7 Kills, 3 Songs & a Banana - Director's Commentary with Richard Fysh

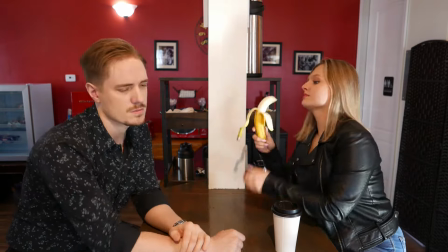(16:37)
was a good spot about this and
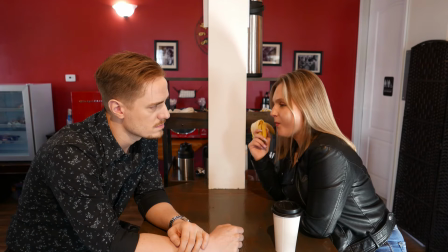(16:41)
we filmed that twice and the version in the film is the less
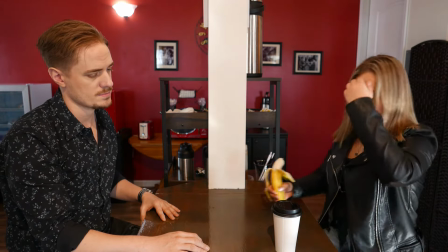(16:50)
graphic of the two and i think the music turns it down a little bit as well sadly so i do still
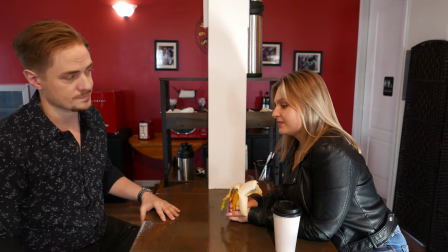(16:57)
struggle with whether or not this scene needs music but it felt very
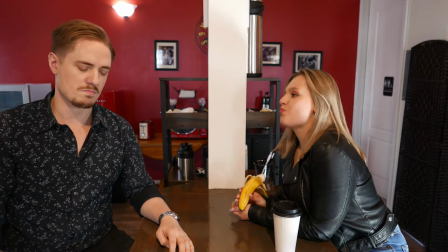(17:03)
kind of clinical and dead without it but the uh the deep throat banana is is an important scene
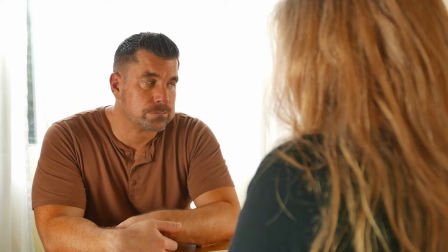(17:08)
um this is another one of those scenes that i filmed early on travis
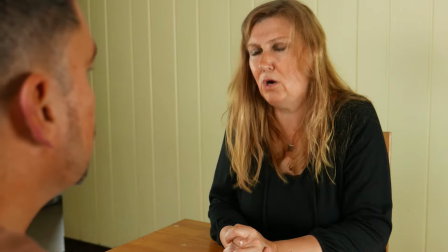(17:14)
uh did his all of his stuff early on the shoot
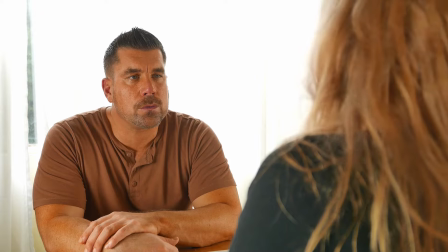(17:19)
and he's now moved out to atlanta to chase his dreams
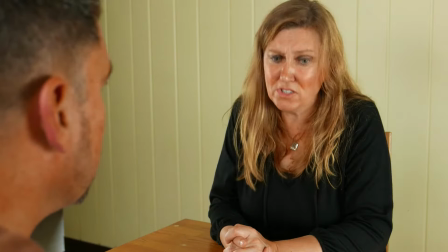(17:23)
much much like charleston moved out travis is also you know he's gone to a center she's gone to la he's gone to atlanta where
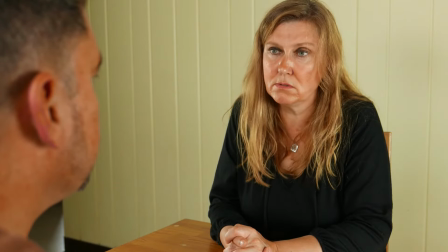(17:32)
they make a lot of the Netflix shows and things and he's still making his own stuff and presumably going out looking for auditions we've not spoken a little while
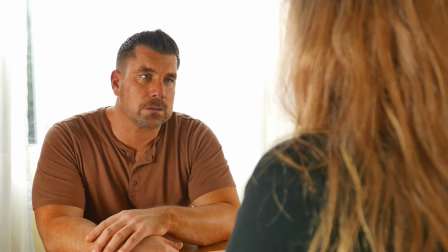(17:40)
but this scene was filmed early on this was a number
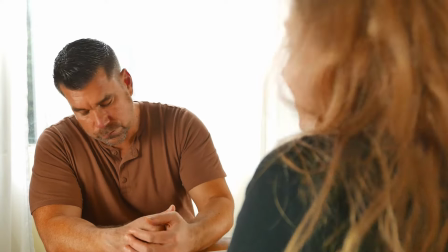(17:46)
I like what the two of them do here just
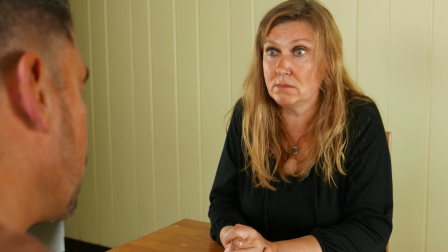(17:54)
a boring technical thing for anyone who cares I had to flip the sound channels for this because I don't know I guess I'd put the microphone up upside down or something but they
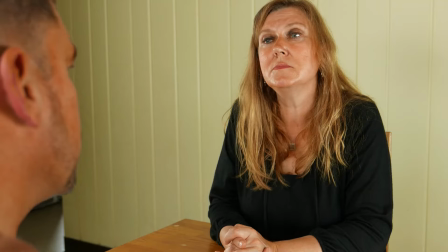(18:02)
were the voices were coming from the wrong sides of the screen so I had to flip that and
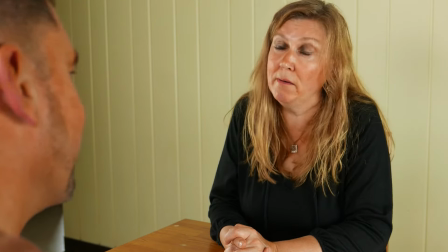(18:10)
it has a weird effect of making a plane that flies overhead sound to be coming from somewhere else I
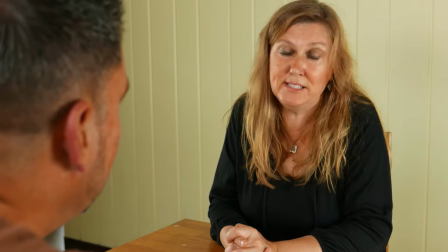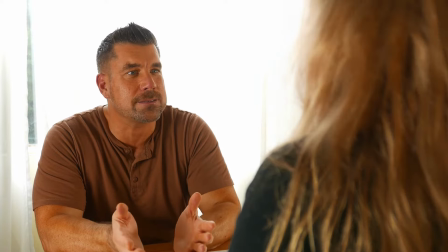(18:23)
love this line but I feel like there's something even the timing of the delivery or the editing
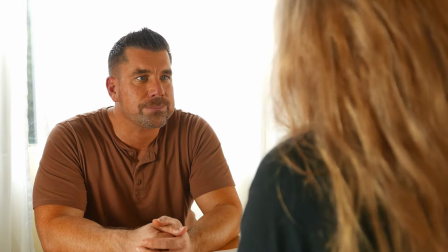(18:30)
that just kind of lessened the joke that it did get a a laugh in Doncaster, but when it played here,
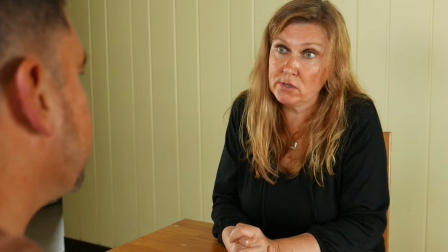(18:37)
it was kind of, here in Niagara Falls, it was kind of flat and didn't hit as hard as I felt it should.
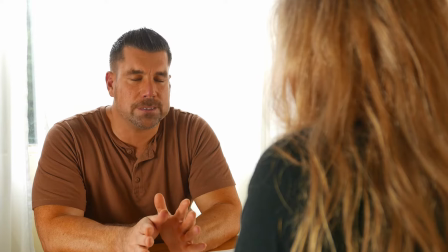(18:45)
But then there's other things in the film that get a much bigger laugh than I expect,
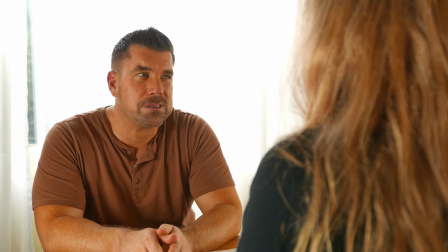(18:48)
so it's hard to exactly predict what will and won't work with different audiences.
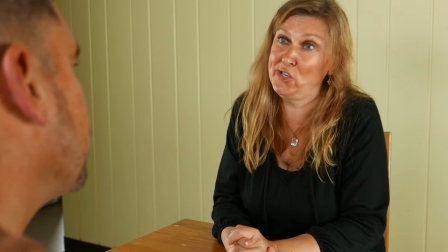(18:59)
But what, I mean, it genuinely surprised to me that this hasn't been picked up by any festivals anywhere and i'm still just you know sitting waiting for rejections
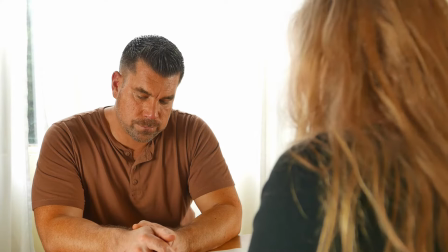(19:07)
and you pay money for these things uh the reason i'm watching this now is because this is the latest uh version for film freeway and
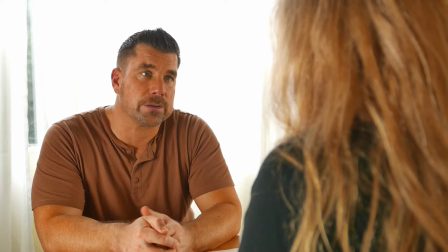(19:15)
it's because it's going to be submitted to amazing fantasy fest obviously at this point in time
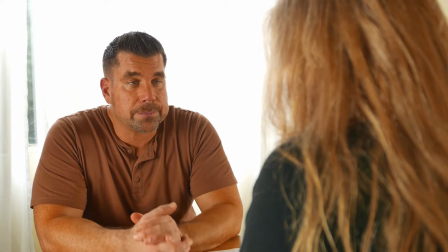(19:20)
um i don't know whether or not it will be accepted
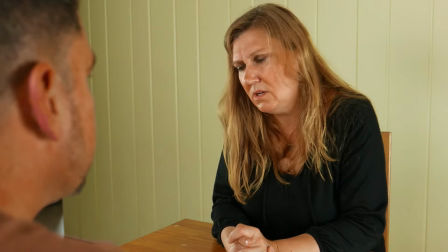(19:25)
there i would hope so and somewhat expect so because
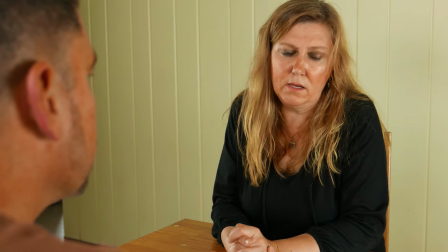(19:30)
I pretty much know everyone who runs the festival so it will be a double kick in
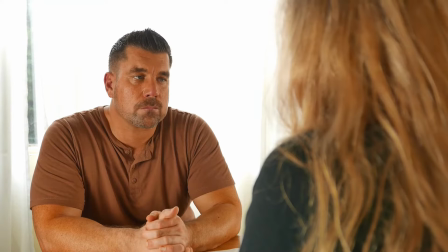(19:35)
the teeth if I don't get into that. I didn't want to pay for it originally.
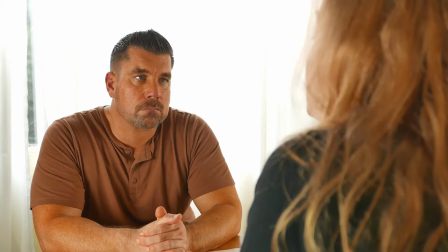(19:41)
I didn't want to wait for it both because it's way more expensive than most of the other festivals and also because I feel like in Buffalo I already have an audience.
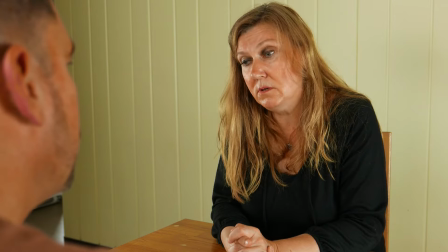(19:48)
Like this film could play at the screening room or we could do an independent screening anywhere and people would come because people know the actors,
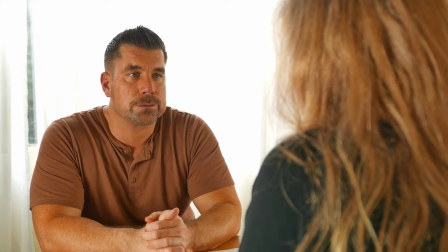(19:56)
they know me, they know that it's a local film and people want to see this.
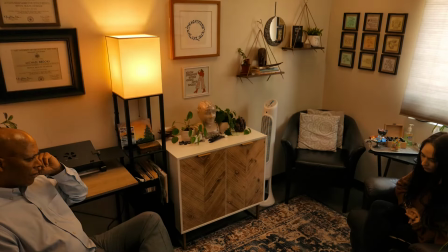(19:59)
Whereas by showing it at a film festival we have to pay $100 for the chance of it being shown.
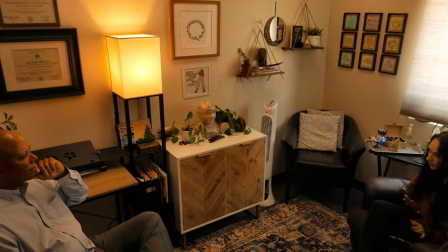(20:08)
This is the first of the CGI shots in the film I believe.